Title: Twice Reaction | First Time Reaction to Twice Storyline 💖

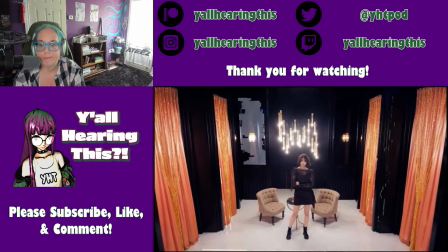12:22 This is what we think her life is, but it's fake because the setting is a hologram and when she breaks the chain, pills and pins fall on the floor.
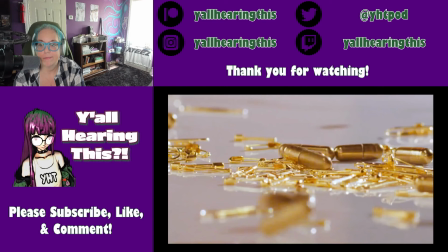12:31 The pills in the pins could symbolize the reality behind the gold. The pins are something that we use to fix outfits, while the pills could be vitamins or supplements they have to ingest.
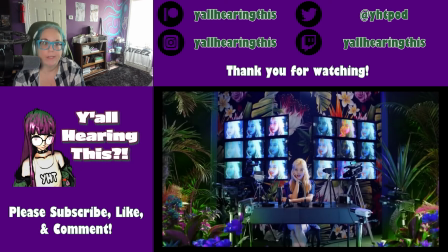12:42 Next up we have Sana, who is sitting in a setting romance by press conference. Yeah, that's an innocent take on that one.
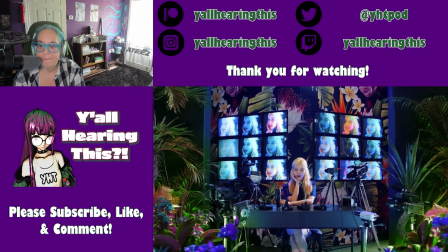12:47 Behind her we see TVs that show her face and the scene is decorated by a psychedelic jungle.
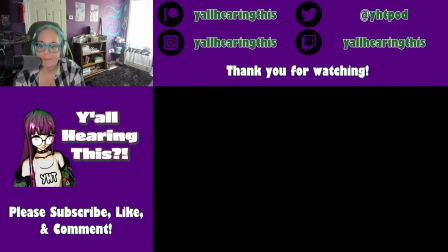12:52 Her scenes represent press and publicity.
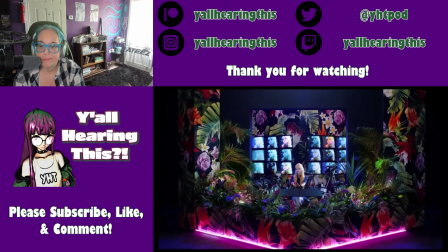12:55 The fact that she is surrounded by the jungle may symbolize the wild, colorful and at times confusing world she lives in.
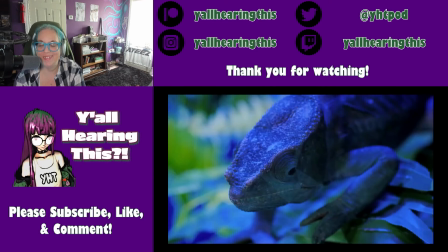13:02 But there's also the chameleon to take into account, which conveys the idea that they transform in accordance to the environment they are put in.
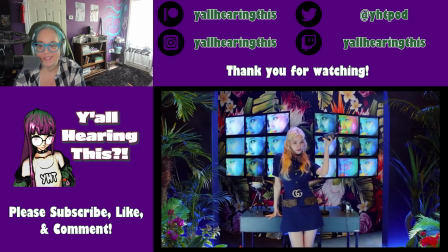13:10 The fact that by the end of the video she is the one holding the camera is very important, because it implies that there are active agents in this jungle.
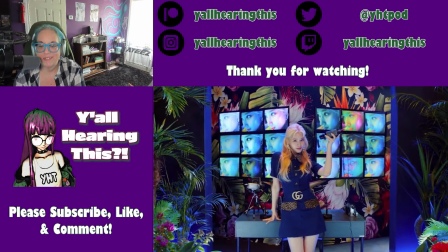13:17 Their image is not something that's always imposed on them, but something they create themselves to survive in the industry.
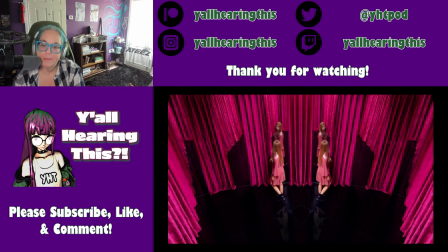13:25 After Sana, we have Chewie in a pink room full of mirrors.
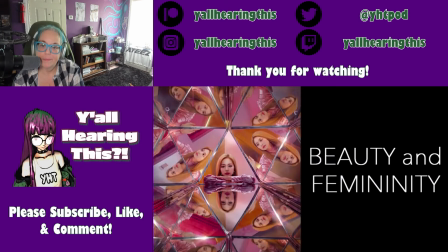13:29 Her scenes represent beauty and femininity, which are attributes she is strongly associated with in real life.
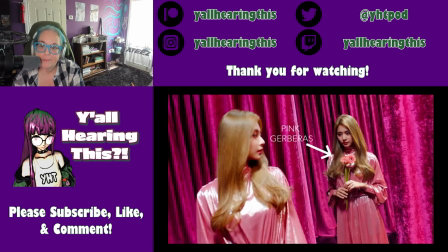13:36 While there are many reflections, the one that holds the pink gerberas captures all the attention.
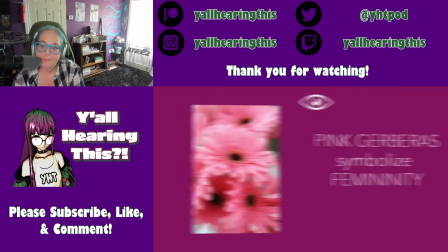13:41 This is important because if on the one hand those flowers symbolize femininity and high esteem, on the other,
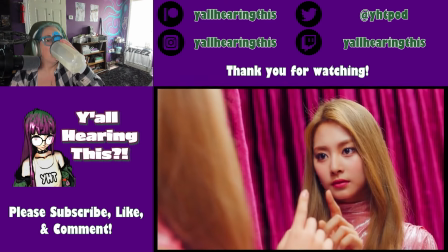13:48 the fact that the focus is on that particular mirror implies that people tend to see her and praise
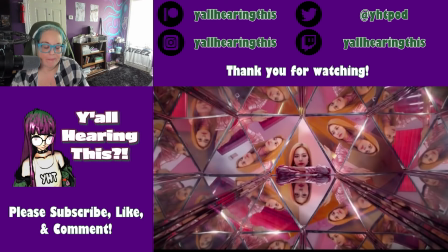13:53 her only for her beauty without considering the other parts of her that may be reflected in
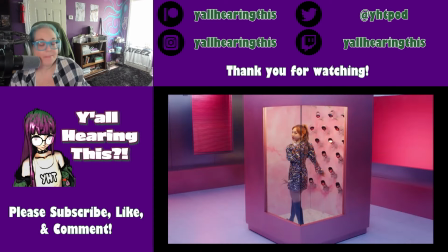13:58 the other mirrors. Next up we have Nyon, who is literally on display like a mannequin.
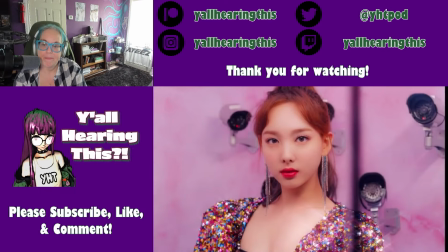14:03 At first, her scene looks very worrying. She is trapped in a display window and surveillance cameras record her every move.
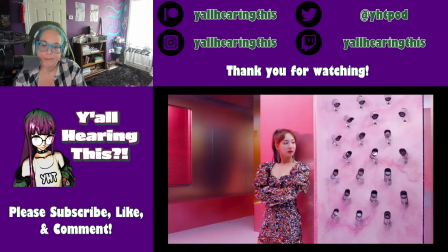14:10 But then we see her spraying perfume and exiting the window freely, which puts everything into perspective.
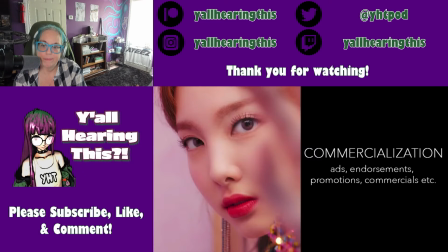14:17 Her scenes represent the commercial aspect of their job. Ads, endorsements, promotions, everything related to their image being used to sell as a product.
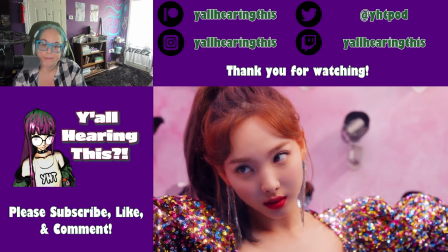14:26 Once again, the reality we see tricks us. At first we see her on display, we see the cameras and we get worried.
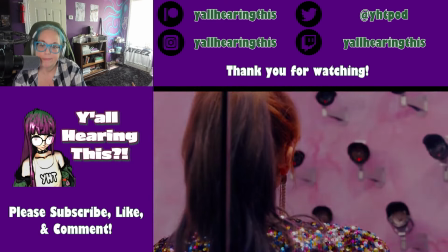14:33 But she is able to free herself easily because she knows what she is doing. By now, you should be able to notice a pattern here.
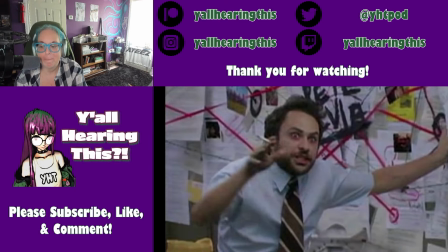14:40 In all the scenes that I described so far, the girls have some kind of agency in what they're doing.
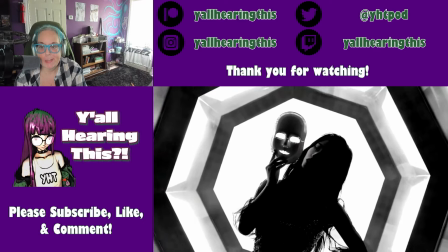14:45 It's Mina who is showing us her struggle, Momo who removes her mask, Jungyeon who breaks the chain,
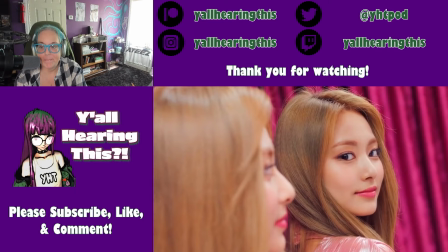14:51 Sana who holds the camera, Chuy who looks at herself, Nayyeon who puts herself on display.
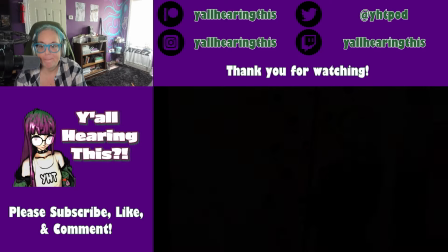14:56 These are all indicators that while some things are fake and some are true, the girls are those who decide what to show and when to show it.
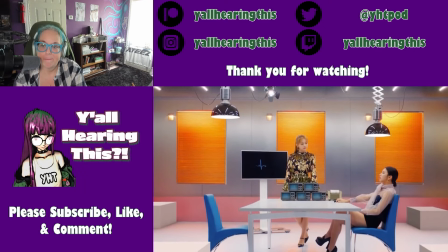15:04 A certain degree of falsity is part of their job, but the fact that this video exists tells you that they are reaching out, just like they say in the song.
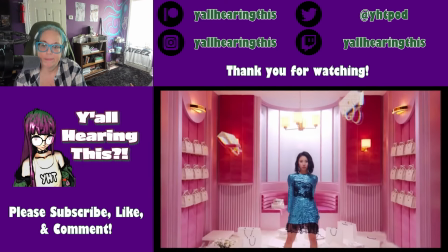15:13 They are telling you loud and clear not to get fooled by what you see, because what you see is an illusion they help create because it's their job to do so.
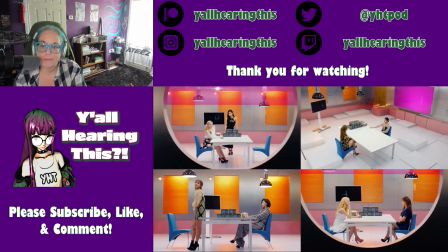15:21 The scenes with the polygraph seem to confirm this as well.
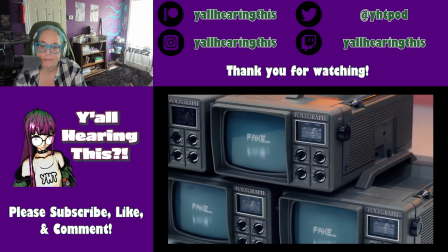15:24 In all those scenes, the girls are lying, but they are telling you that they are lying, which is something that paradoxically makes them truthful.
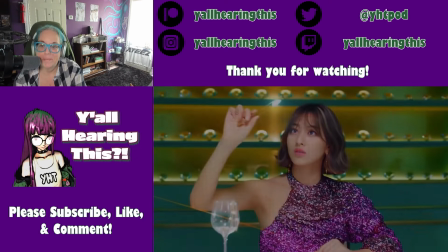15:31 This implies that you should not believe everything you see on screen, because it's fake. The wealth, the glamour, even the way they look is an illusion.
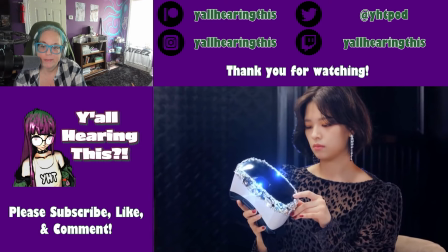15:39 And this is why we see the glitches even on them. It's not that they are fake as people, because they are not, but their images.
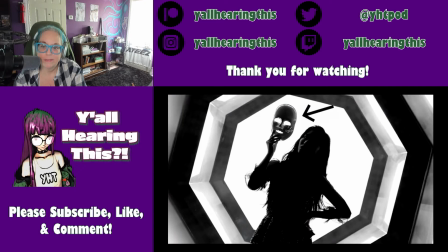15:46 Because it's the result of a team of people whose job is to make them look like that. The scenes with Chae-Yang, Ji-Yo and Da-Yan further reinforce this idea.
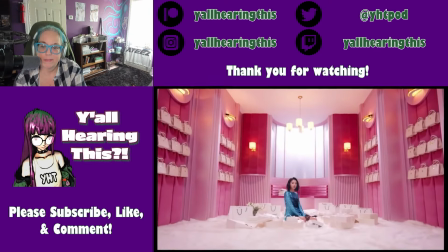15:55 In Chae-Yang's case, we see her surrounded by expensive handbags.
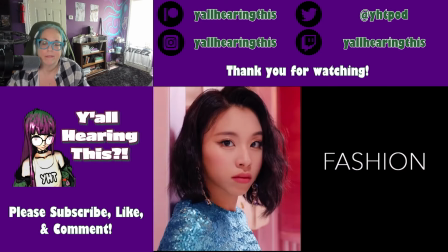15:59 Her scenes represent fashion, the presents they receive and the beautiful things they get to wear.
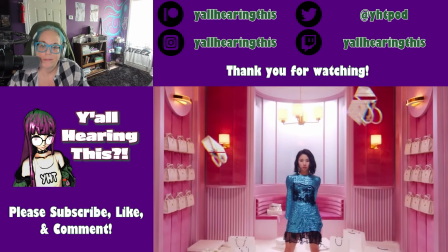16:05 But even that is fake because by the end of the day they are part of the job they don't get to keep.
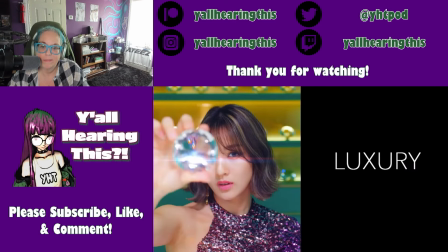16:10 Same goes for Gio and the jewels. We see huge stones and we are inclined to think that that's what she plays with in her everyday life.
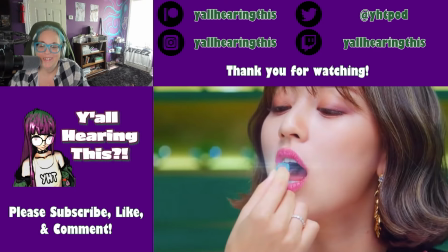16:17 But as it turns out, they're just candy. No, she doesn't have a vault full.
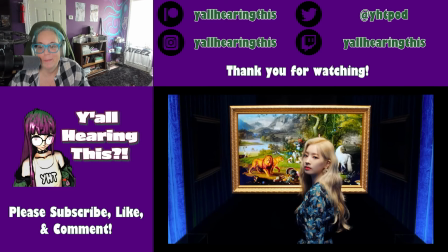16:22 The scenes with Diane are the most interesting, I think, because they perfectly sum up everything we've seen so far.